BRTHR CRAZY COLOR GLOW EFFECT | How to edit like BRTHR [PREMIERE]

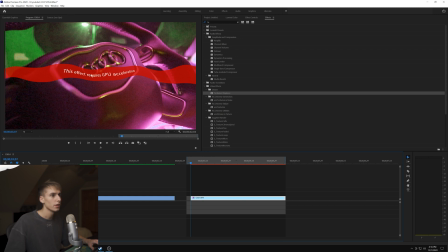And then if it comes up with this error, this effect requires GPU acceleration, just go ahead and drag it all the way to the top of the effects and it should allow you to do it.
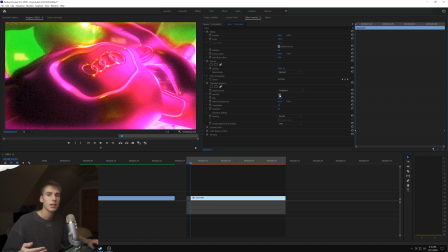If not, try nesting, and nesting should do the same thing. The default's 100, but I like to, at least for this effect, drag it up a lot so it's like a little bit smoother out, because the smaller you go, like it's gonna look like that. Which I guess is a cool look, but not what we're going for here.
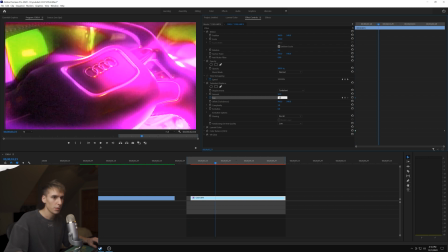So then I just keyframe that just to have it move around a little bit, maybe like 150 there. And then I have the amount keyframe as well. So we'll start out with 50 and then maybe we'll keyframe down so it looks a little bit more normal towards the end.
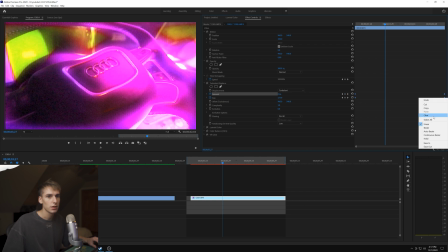And then again, control clicking these keyframes and then just go into Bezier and we'll render this out.
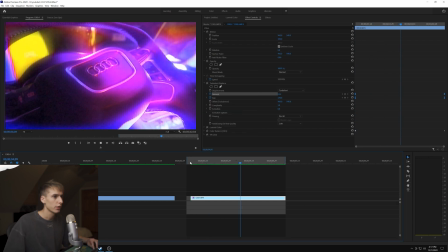And I think that looks pretty crazy.
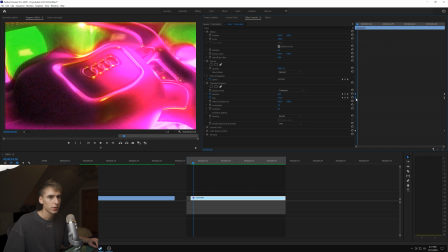I'm going to turn up the turbulence displace at the beginning, maybe the amount to like 85 or something. That way it's a little bit more noticeable throughout the effect. And then I'm also just gonna go to the end.
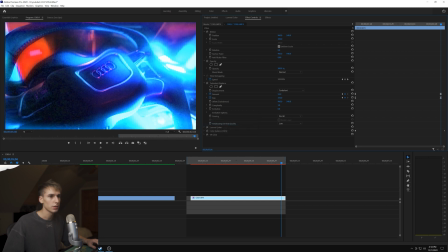And I didn't like how it kind of looked like it like went to completely normal. So we'll have it go to like 35. Then I think that's looking a lot better. And then one other thing you can do to sell the effect is go and get some noise, some grain.
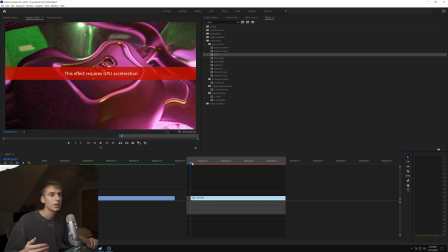If you don't have like an overlay pack, like Cine Packs, link in the description for that.
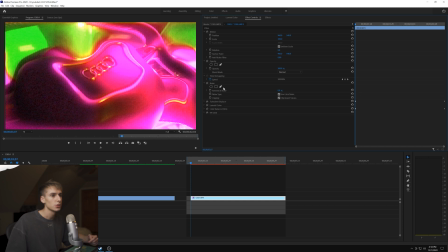It'll give you $5 off. You can use noise. And what I'm doing here is I just drag it to the top. It's like the same thing that happened with the turbulence displays. And then you can just add yourself some noise. You can go as crazy as you want with it. I think I'm going to do like 17 here. And then you can decide if you want color noise or not. I think for this I will. And then we'll render that out.
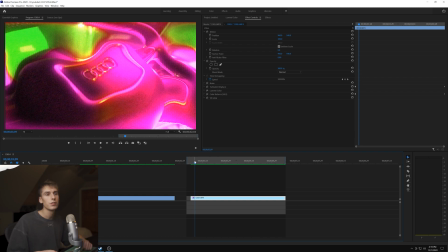And then obviously they do a lot more to their videos. They do a bunch of overlays. They have, you know, you can play with like invert, anything really to do with like color and just like the, they like having like a lot of stuff going on. They have sound design, just like they add so much to their videos and it takes a lot of time. So I think that's pretty cool. We're just gonna be covering this effect. So that's pretty much it for the video. If you guys want more brhtr tutorials, go ahead and comment those below. Say, you know, either what effect I should do or that you just want more in general, because they're definitely some of my favorite directors right now, and some of the stuff they just do is crazy and a lot of people don't know how to do those effects. Anyways, this one was pretty quick. If you guys made it all the way to the end, hit like, and if you're not subscribed already, do that. But yeah.